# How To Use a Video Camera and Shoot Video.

Well, you always get a black balance, but once I have the black balance, like, you know, I'll just white balance, white balance. The first time I'll do a black balance, so white, black, white, then succeeding times, white, white, white, white, it'll be fine.
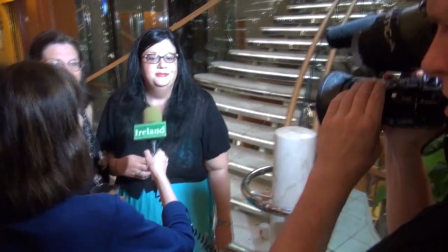41:32 They need to be a bit closer together. Yes. Okay. And look at me. Okay. First of all, give me your name and where you're from.
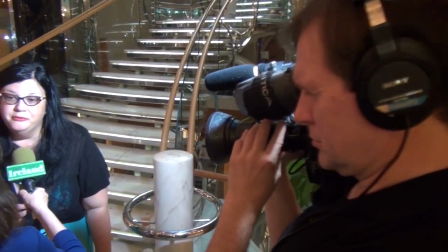41:40 Debbie from Long Island.
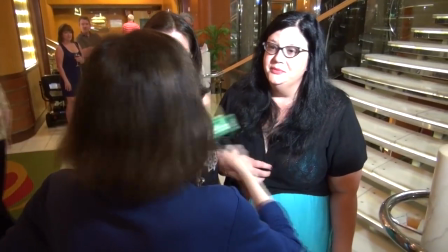41:45 Debbie Salter from Long Island, New York. Gail Salter from Long Island. Okay.
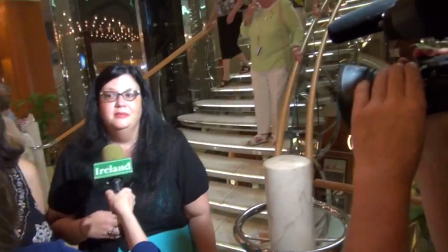41:50 How do you spell Salter? S-A-U-L-T-E-R. Yeah. Okay, I just want to say, okay, just wait there 1 second.
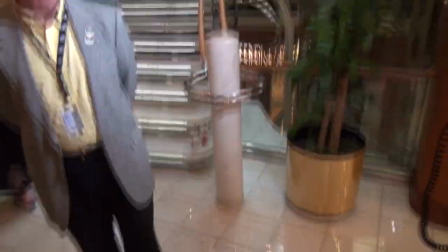41:56 Just wait there 1 second. No problem.
So let's do our white balance, Robin.
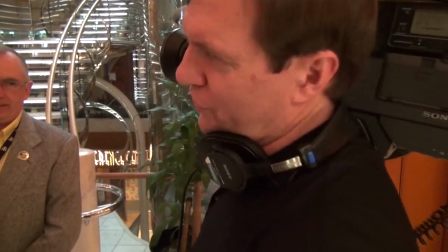42:02 Okay. Okay. It's not changing the same every time, it's like 3 minutes.
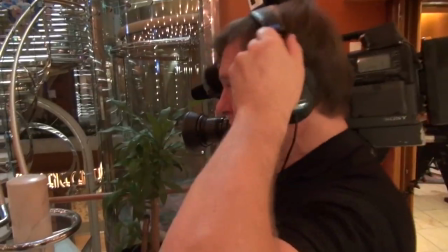42:09 Okay, we're good.
Okay, so I'm going to just first of all ask you your name and where you're from. Whoa, what'd you do?
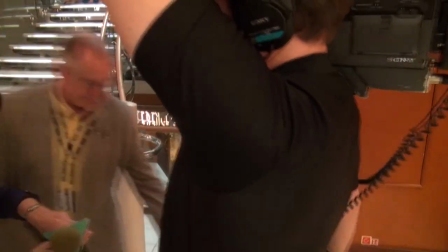42:15 Destroying the equipment? There
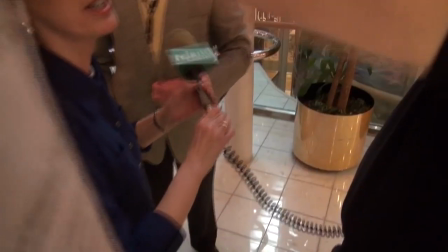42:21 we go. Wasn't that Chef great? Oh, yeah, he was fantastic. Yeah.
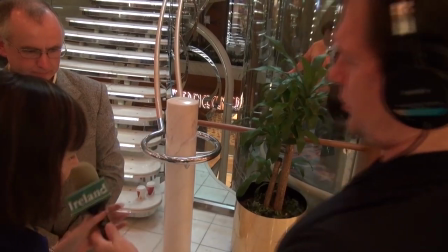42:28 All right. And well, it's good. Stand by. Action.
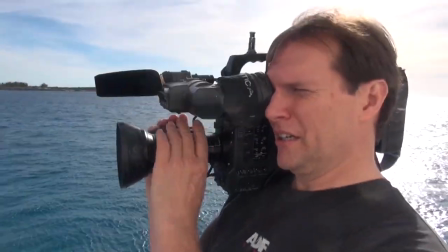42:33 So the sun out here is very bright, and I have to make sure that I'm on filter 4.
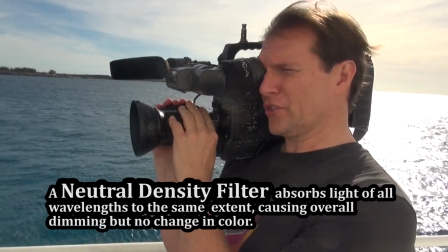42:39 5600 neutral density, that's the highest filter, highest filtration of the light.
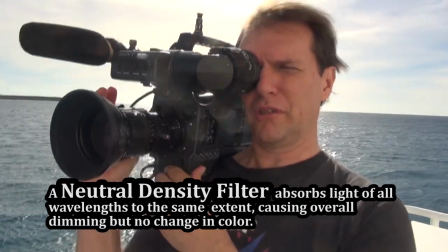42:45 And then I have to make sure I'm white balanced, so now I'm going in and I'm white balancing on the ship.
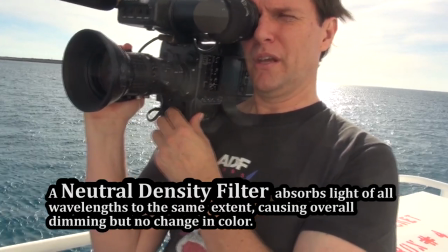42:50 I get a reading of 7500K, and now I'm black balancing.
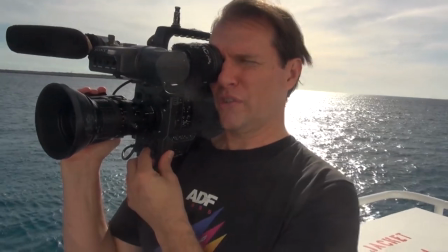42:56 And then I'm going to go and do a 7500, probably a 7500K again.
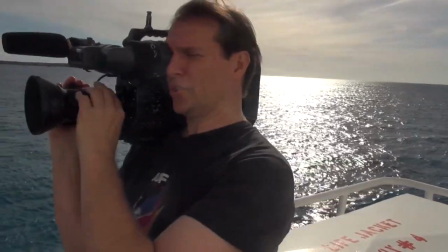43:01 Now I'm ready to go. Now I'm going to do a nice pan. How do you know you're ready to go?
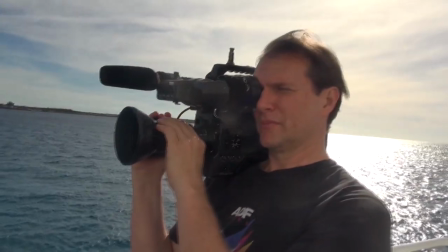43:05 When you say ready to go, how do you know that you're ready to go? Don't you have to test that? It's an indicator.
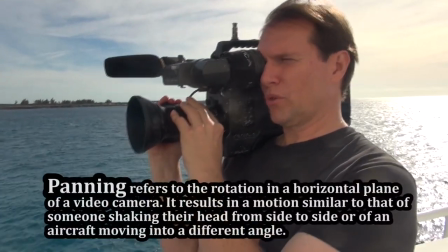43:10 Now, I'm going to get a nice pan right on both boats to the shore.
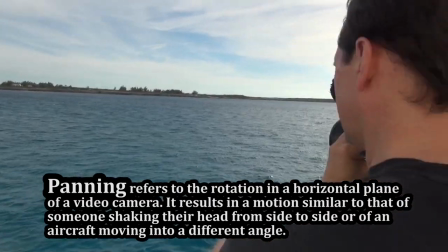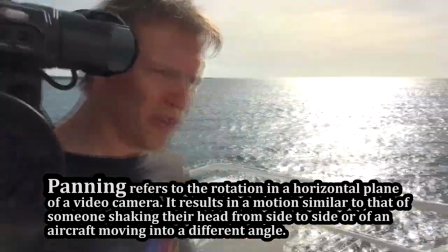43:25 Good. Oh, this is great. Now I'm going to get a shot on this side. Now I'm starting on the backwash of the boat.
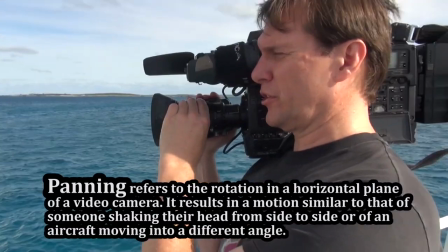43:31 Tight shot.
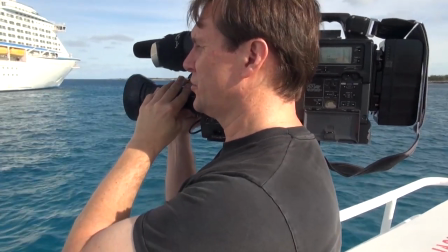43:36 Pulling back, and I'm incorporating as much of the exploring seas as I can.
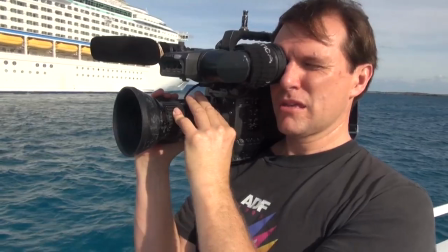43:43 I'm going to make a pan left and show our boat that beautiful blue sky in the background.
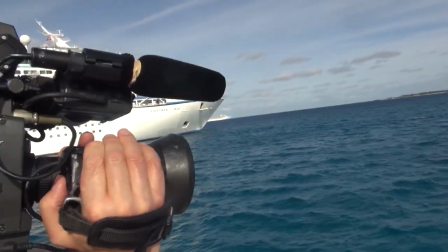43:52 Now I switch positions. Why are you panning from right to left? I want to incorporate the whole landscape.
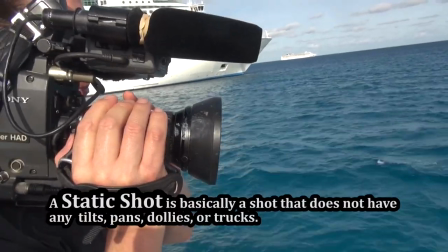43:58 Why the whole landscape? Now I'm just doing a static shot up front. Because you want to show the viewer what's here.
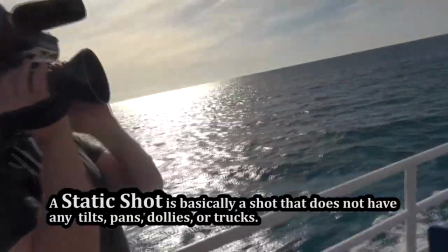44:06 Unfortunately, we're only doing 4.3. We don't have widescreen. Now watch this. Nice shot here of both ships.
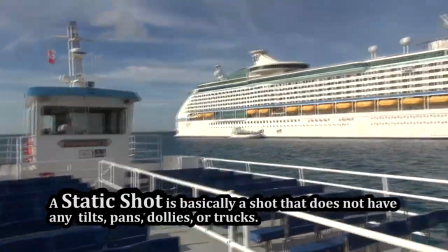44:15 This boat and our
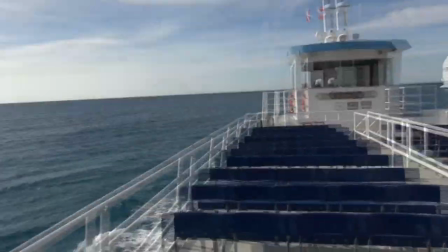44:19 ship. Oh, watch out.
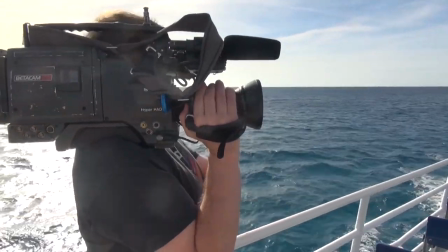Now the challenge here, you have to hold it absolutely steady because you're fighting the wind. The wind is
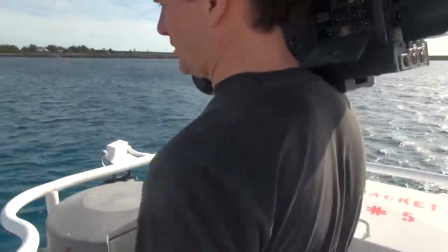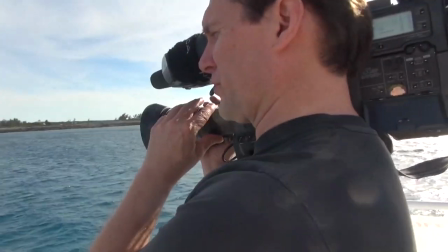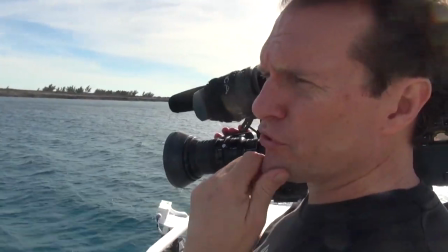44:44 how do you achieve that? The other problem is it's very hard to get an iris, the right iris, in these conditions. You have to fly around and see.
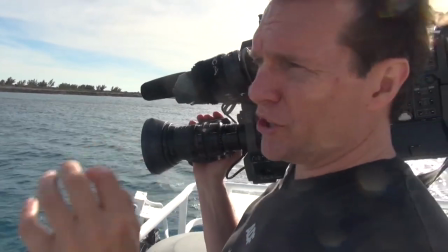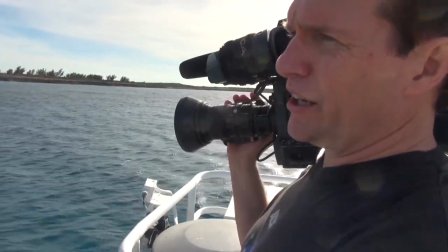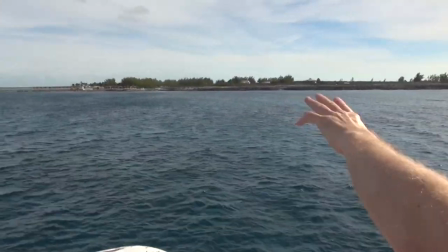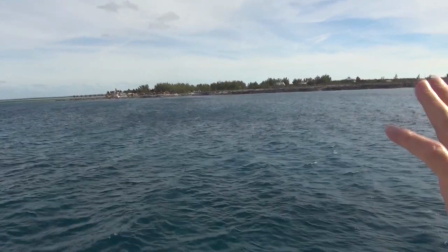45:05 steadily as I could, and I pan right just to show more landscape.
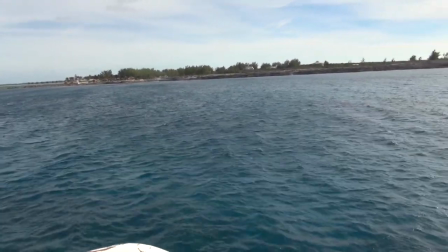45:09 Now I'm going to do one more pan to cover myself, and I can use all these shots.